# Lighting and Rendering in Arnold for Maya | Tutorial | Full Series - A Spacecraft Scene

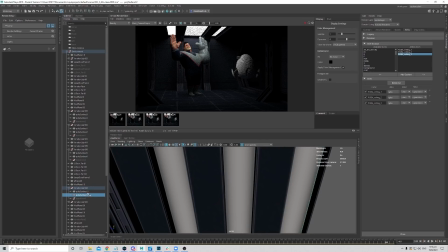Okay, so now if I go to this group, I'll get this piece by its own.
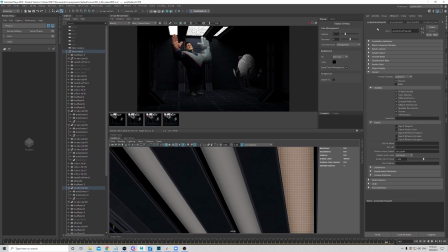Okay, then I will just go into my attribute editor. Same thing under Arnold. We'll just change the polymesh to a mesh light. Then we'll do the same thing. So we'll just put the exposure of 2, reduce the light visible.
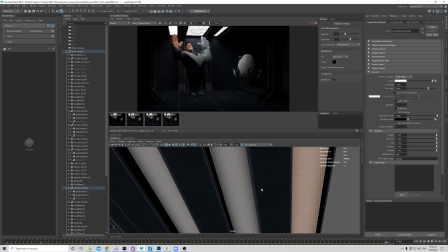Actually, the light visible doesn't matter because we don't really see the light source, right? So we can just remove it.
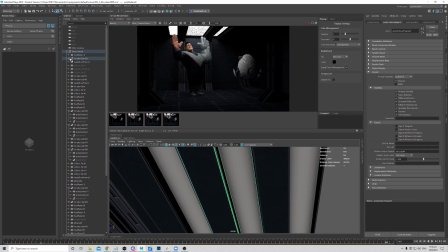Okay, change back to object mode. Okay, convert this to a mesh light.
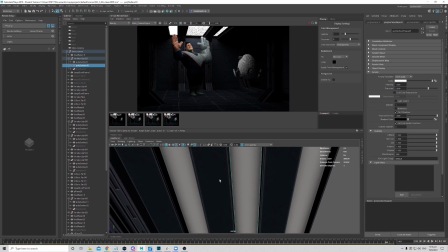Exposure of 2. Remove the normalize. Then do the same for this as well.
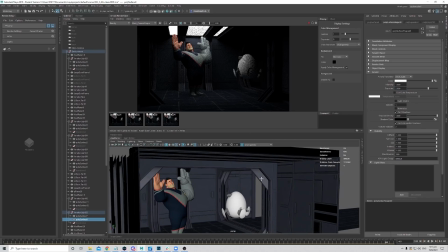Okay, so for this light, I think ultimately what will matters most is when the characters is closer to this entrance here.
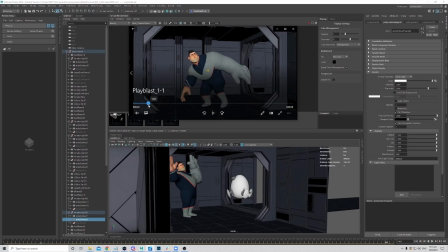So let's just find a frame where he's closer to the entrance, like yeah, probably the first frame.
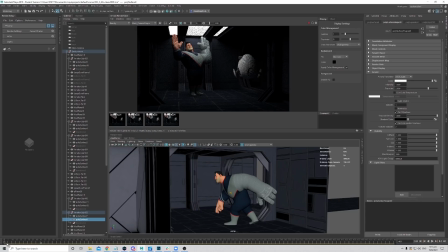So we just want to make sure the lighting that you added does not flatten him out or makes him looks weird. Cool. I think the lighting doesn't feel too bad. It still gives a nice shaping to the character.
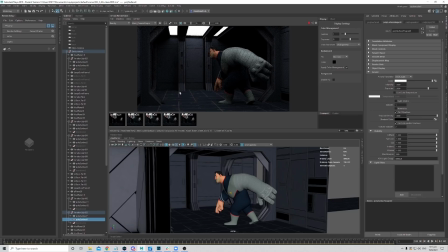It's just that it's flattening the ground a bit too much to my liking. So let's just create an AOV for them and see what's the contribution of each of them.
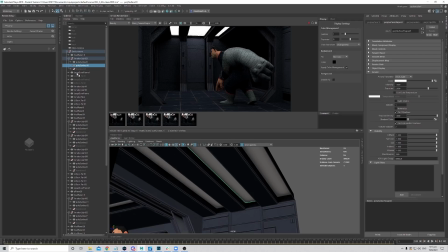I mean, alternatively, I can just turn off one of it. Okay, let's just hide the middle one and test render.
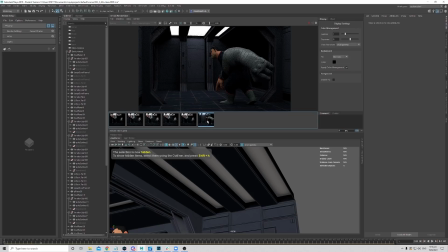Yeah, you see, just by removing the middle one, it already gives a bit more shaping as well. So yeah, I think I quite like.
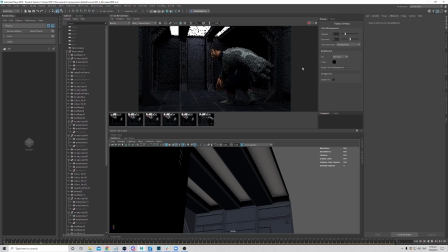Yeah, I think I quite like it. Okay, I'll just see this.
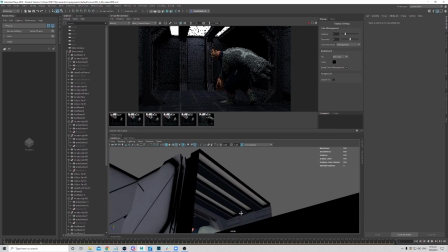Okay, let's just give a AOV to it.
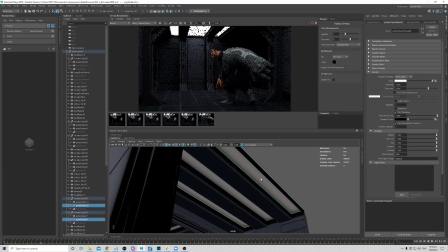I think I will just put these two in one AOV so we do not output so many AOVs of different light sources,
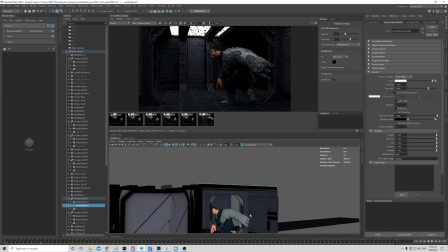since this is just a small part of the scene or the shot.
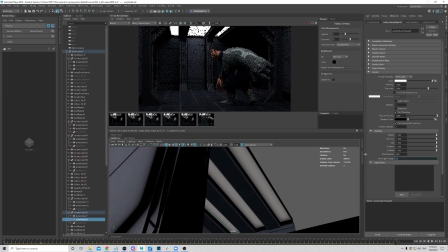Okay, so this will be the front ceiling. Okay, let's copy this and I'll paste into this as well. So if the two AOV names is the same, it will just combine these two into one AOV.
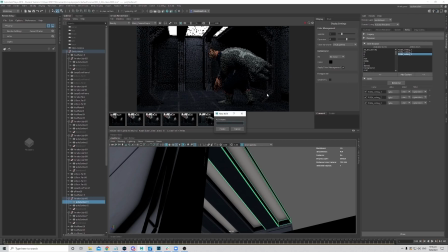So I'll just go to render settings, create a Okay, RGBA underscore front ceiling. Okay, do a test render.
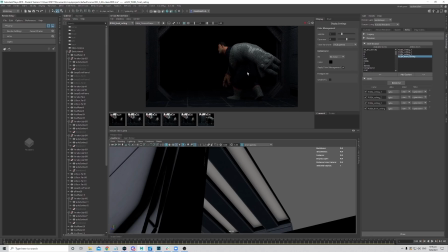Okay, so this is the front ceiling. Okay, not too bad.
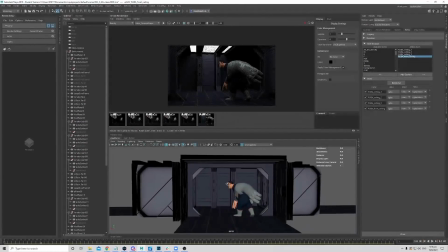Okay, so now we already have 50% of what the likes is on set.
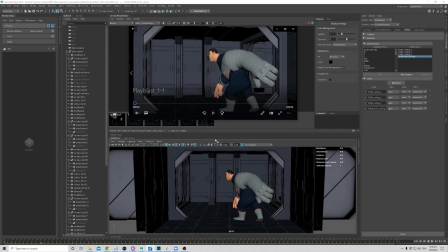And let's just quickly test a few other frames, like the key poses, and see how it looks. So maybe somewhere around here.
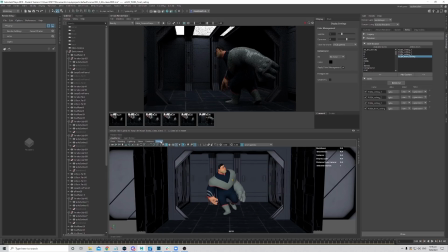Okay, let's just change the frame.
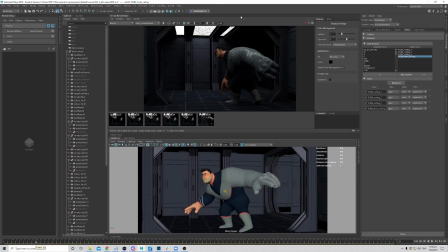Yeah, so maybe somewhere around here. Just take a screenshot, test it. Yeah, it's quite nice. Yeah, but I would like to read the key on his face a bit more.
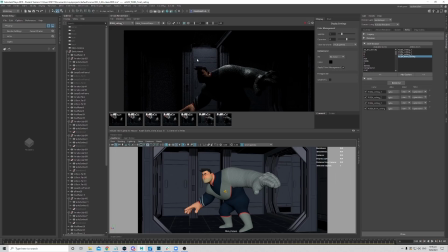Let's check which light. Okay, maybe it's just ceiling light. Let's just check. Let's just. Yeah, I think probably this ceiling light, I like it to be a touch brighter now.
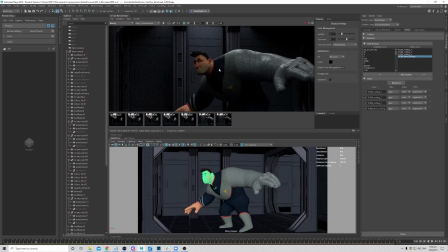Looking at this pose, it doesn't feel the shape doesn't feel as nice.